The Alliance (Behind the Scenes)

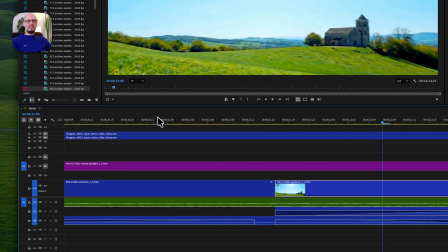[24:48]
Like you can't tell.
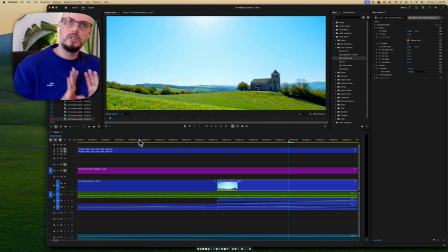[24:55]
right? The camera, the motion of the camera, perfect.
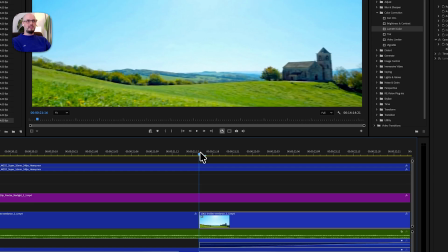[24:59]
So it's really just that last 1%, which is, okay, the greens and the grass don't have as much luminosity,
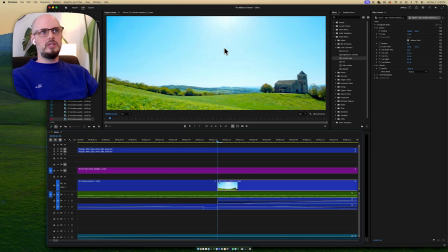[25:05]
and the sky is also, it's just basically a little less bright. And because it's less bright, the colors shift slightly, because obviously color is made of light, or light is made of color.
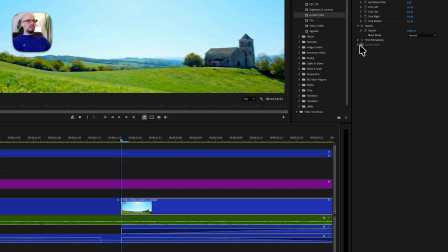[25:19]
And so here we go. So I just took this, I slapped this on, and that was it.
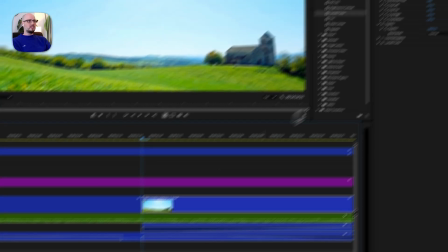[25:24]
I didn't even spend a ton of time on there because obviously it's not a ton to do. I just came in here.
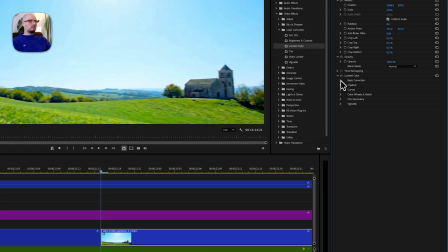[25:29]
Let's see. None of that. I think I took a curve, right?
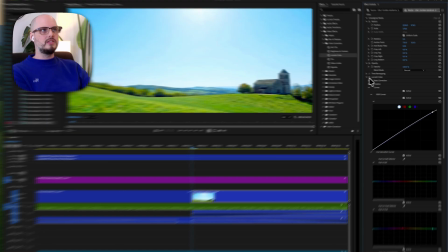[25:35]
So I took this curve, like just the slightest bit of brightness on the sky, so slight.
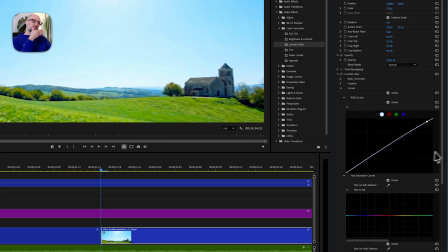[25:44]
And it kind of brings up just a tiny level there.
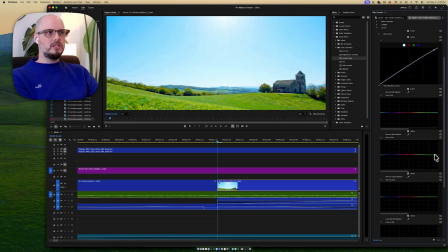[25:47]
And then what I came in and did is I took the greens, hue, just the hue of the greens. I put a dot over the reds because none of the reds need to change.
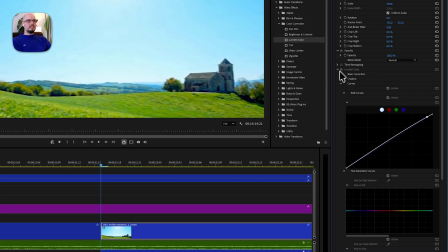[25:58]
But I did notice that for the green, it was slightly less, it had a little bit less
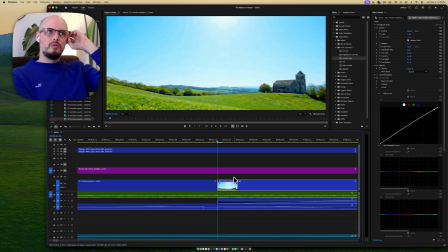yellow. So I wanted to take some of the yellow out. So that's why I came in here and I shifted this,
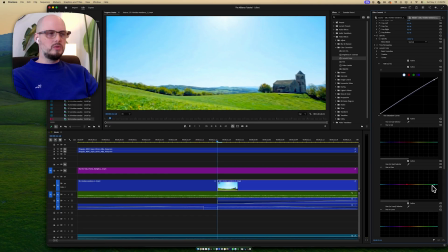[26:21]
the kind of like high end of the green, right when it gets into your aquas or your blues, right? And I pulled that down, which shifted the hue just very slightly. I think that's it.
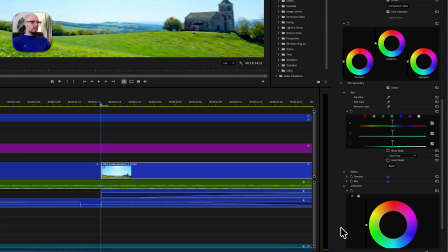[26:35]
Let's just confirm. Yeah, that is it.
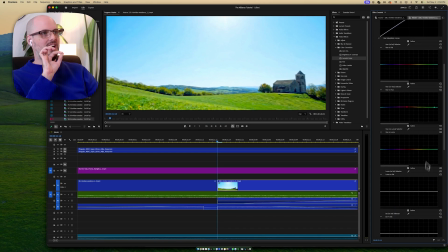[26:40]
That is all I did. I did a tiny bit of a color curve and I shifted the hue of the green very slightly.
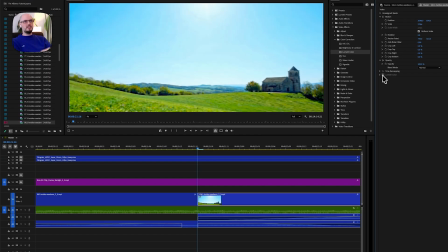[26:47]
And as you can see, it's a slight adjustment, but now with that adjustment,
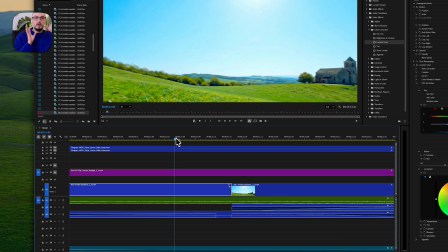[26:54]
you can't tell. Now, again, part of the reasons you can't tell is because the camera's moving.
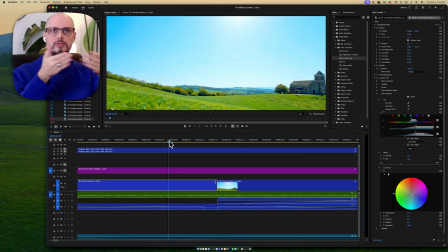[26:59]
So the mind doesn't look for something to shift. If your camera like moves down to a shot and it stays still and then you cut there and then it moves to another shot, the mind immediately is going to start looking for things in that state of rest, right?
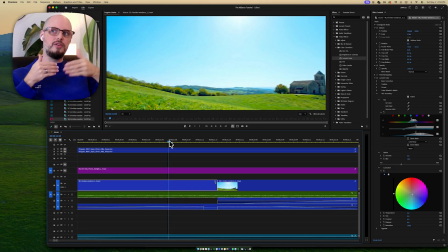[27:14]
So you want to think about, if you're threading shots together, you want to think about, how can I hide this? It's a magic trick. If you want somebody to look over here, then this other hand is your distraction hand, right? If the trick happens here, you distract them over here. If the trick happens here, you distract them over here.
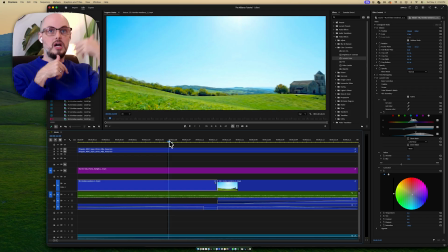[27:34]
And so this magic trick is how you can get the mind to not look for the effect, essentially, that's happening.
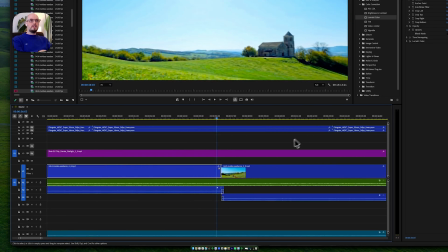[27:45]
So let's just jump forward and I'll show you the rest of them, right? So he comes along, I did the same thing.
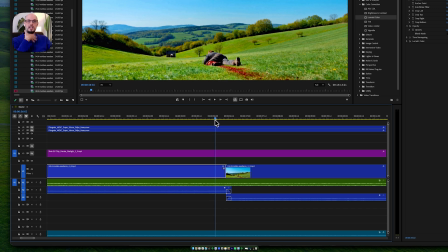[27:51]
I go, okay, great. I'm going to keep prompting this.
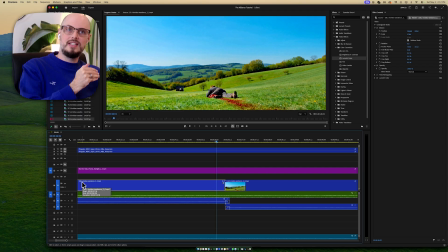[27:52]
I took this clip, 106.1, threw it back into Seedance and prompted the next clip to come out. And as you can see, 106.1,
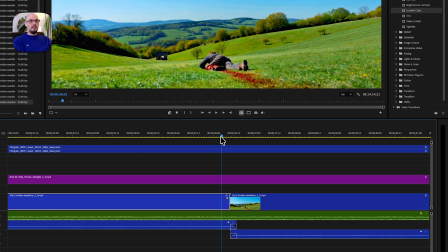[28:04]
116.63, took about 50 gens till I got, you see how his arm is moving?
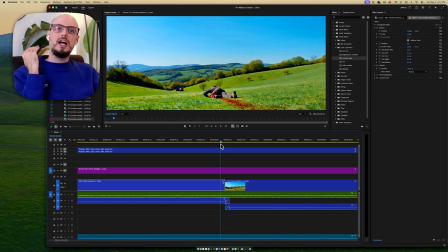[28:12]
So we're not looking for a cut. We're actually paying attention to his body language here. Shift from one side to the next, right? That's the magic trick. I'm distracting the audience so that they don't look at the sky and the grass,
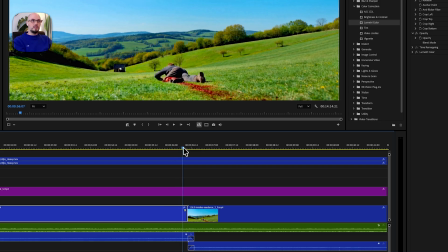[28:25]
which is where the cut is most noticeably discerned, by saying, look at this man.
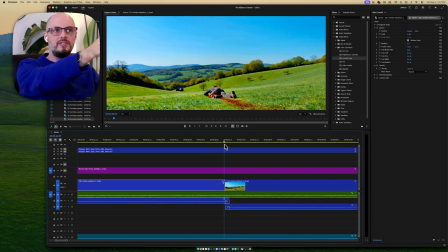[28:31]
Look at the guy in the middle of the screen. Don't look at the clouds and the stuff. Now, if nothing's happening, you're going to look anywhere. You're like, oh, look at the clouds, look at the sky. Ah, I saw it, right? So you've got to give someone a point of concentration that is not where your cut is most evident.
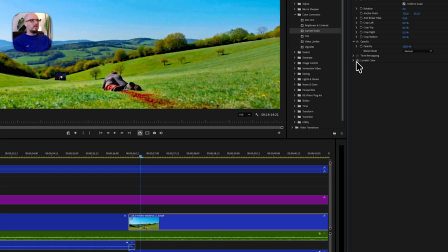[28:45]
And again, now I'm coming in here and I'm doing the same thing, right? It's just a slight bit of color correction. I mean, that's not even color. That's barely, I would barely constitute that color correction.